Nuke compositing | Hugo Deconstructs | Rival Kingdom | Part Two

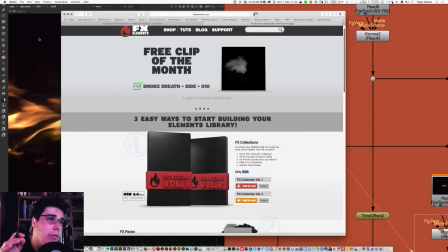[3:16]
And so I cannot recommend enough for you guys to just, as soon as you watch this video,
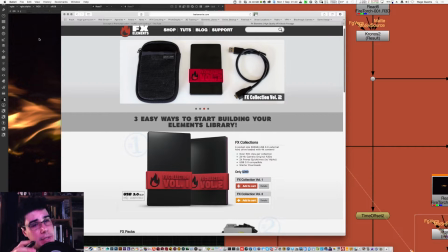[3:23]
go into this website. it's called effectselements.com and buy these elements they are
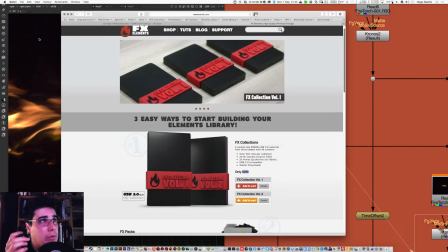[3:31]
just amazing amazing quality and i have to hand over to effects elements team the astonishing job that they've made as far as
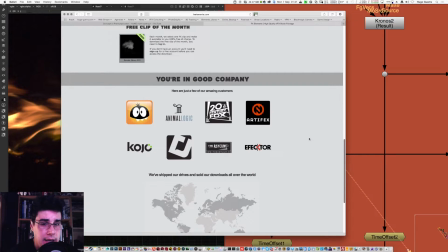[3:39]
i know i've never seen um you know another company selling actual red footage and it's really silly because if you think
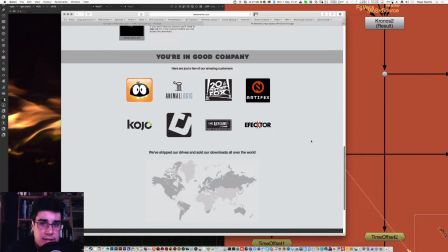[3:47]
about it every single stock footage that was done in the world has been shot somewhere right i mean it has to been shot because it was shot with a camera so where the hell are the raw files where are they well these guys were clever enough to keep the raw files so that everyone can use them
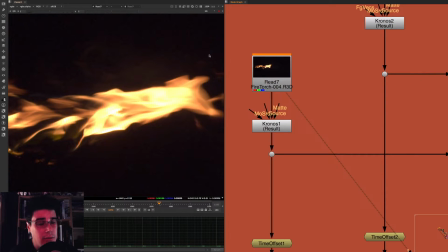[4:03]
and um and that's great i really think that's great so going back to the comp i'm sorry again i say i always talk too much what i did
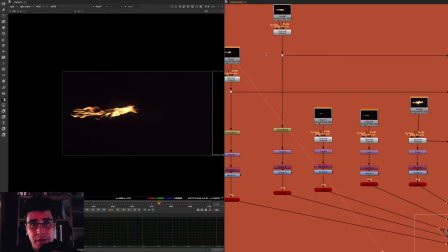[4:11]
here was i selected a bunch of torches um and then using the position pass and for those of you that don't know what the position pass is position pass uses the normals passes the position pass and the color pass so
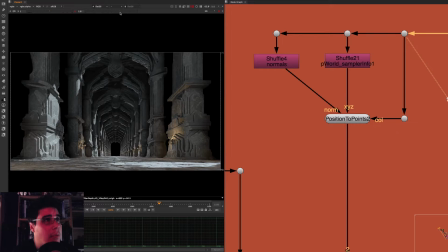[4:27]
basically i'm using my raw like my raw pass and i'm then using
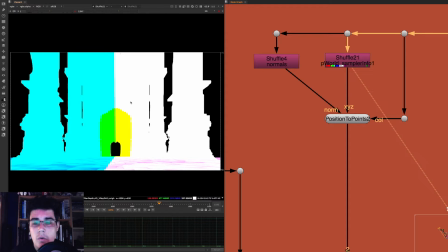[4:32]
my position pass which is basically the coordinates of the cg scene and then i
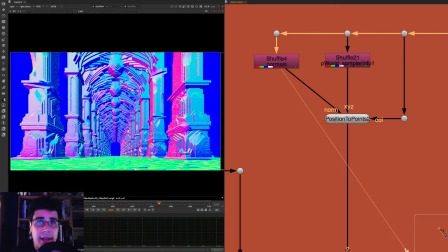[4:37]
have my normals pass and that all together combined on
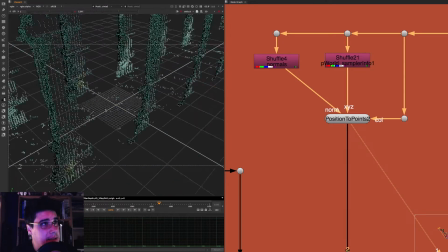[4:42]
something called the position pass gives me this it gives me basically a point cloud system
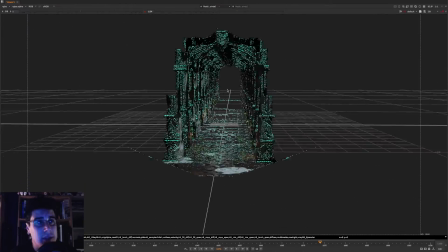[4:47]
you guys probably seen this many many times on tutorials in the foundry but
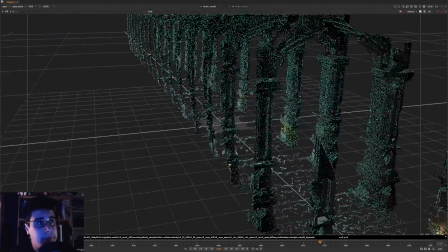[4:53]
this is remarkable and it's really handy because this allows you to
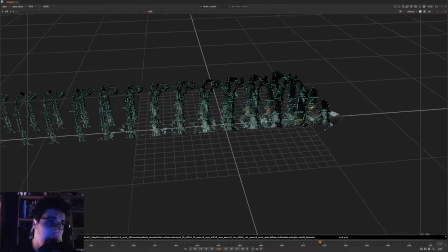[4:58]
know specifically where objects are in 3d and i mean really
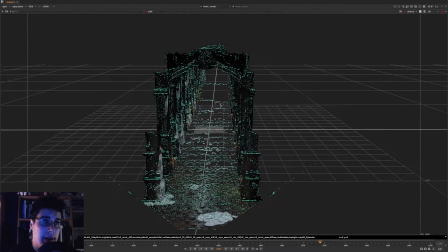[5:03]
specific i mean it's like one to one everything here is into scale so if
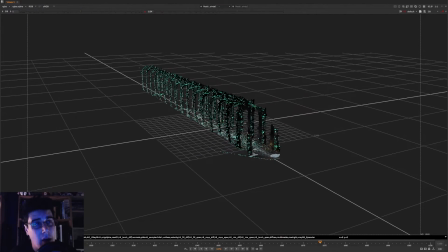[5:09]
i open this scene in maya right now it would be exactly the same scale the same position the same location as in maya which is really good because then if you actually know a little 3d you can actually open the 3d scene
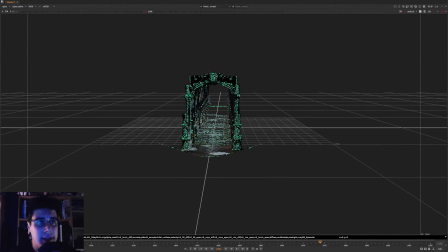[5:23]
and bring some geometry if you need to and it will be placed on the correct place and so this is how we figured to put the torches
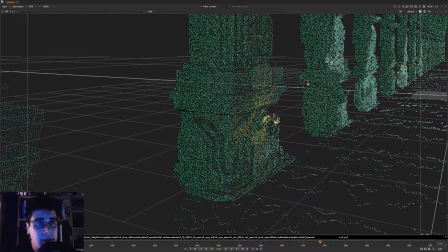[5:31]
because i knew exactly where the torch and where the fire should be because you can see the redness of the points here so i knew that every
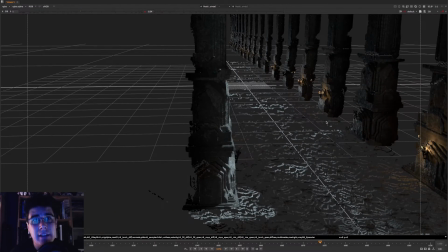[5:39]
fire needed to be on each of these pillars so that i had you know one two three pillars and some pillars were turned off because that was you know a creative decision of us um so and that was cool because
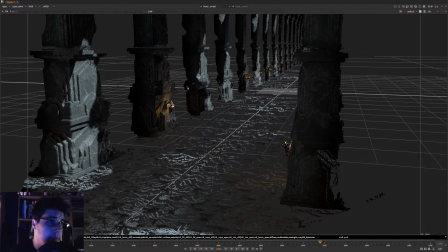[5:51]
um that meant that um we could actually place real elements instead of
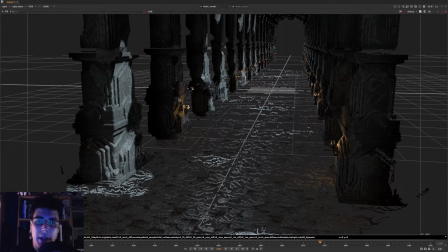[5:56]
actually wasting time doing a lot of simulations and doing in you all know how long simulations take especially in simulations in 3d um so you know
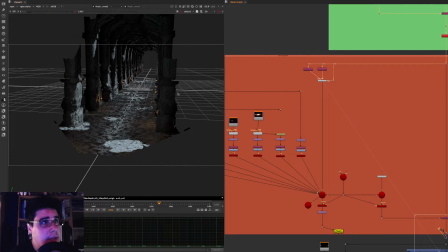[6:06]
that was cool i think that was a really nice way of course none of this is anything if you don't have the camera so you do have to have the
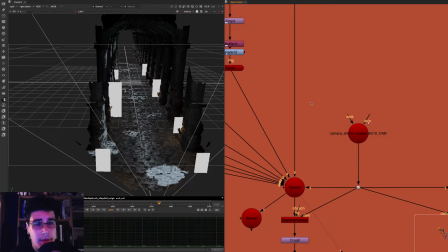[6:15]
camera as well um and so don't don't forget that um i'm just gonna make a really quick uh little change here so that
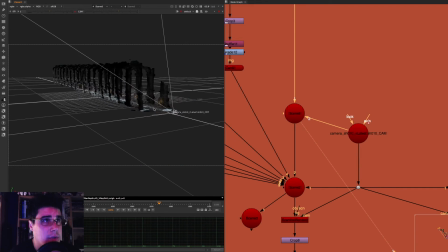[6:23]
i can show you just the camera with the scene so this camera of course was exported uh from maya so that's how we did the
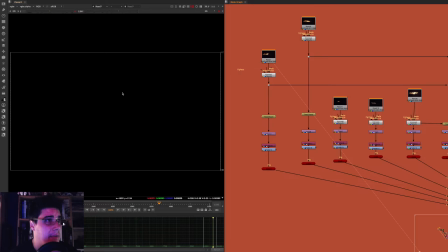[6:31]
fire so the fire is basically just a bunch of elements from fx elements uh they are of course processed in chronos because i want them to be a
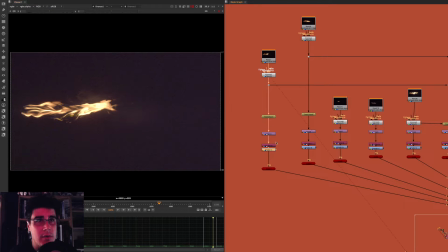[6:39]
bit slower because they they need to be a bit in slow motion and then of course i have a bunch of you know color correction uh built into them
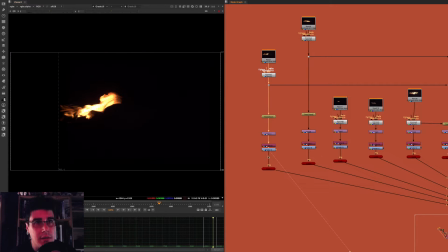[6:46]
um so that they have a more contrasted look so this color corrector is nothing more than just a multiply and a gamma so that we have a bit of a more contrasting feeling and i've done that to all of them so and then i just place them in 3d cards um so you
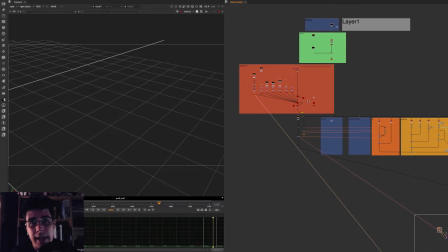[7:01]
know there we hold here's the little torch um and if you look at it the whole thing together that's how it looks you have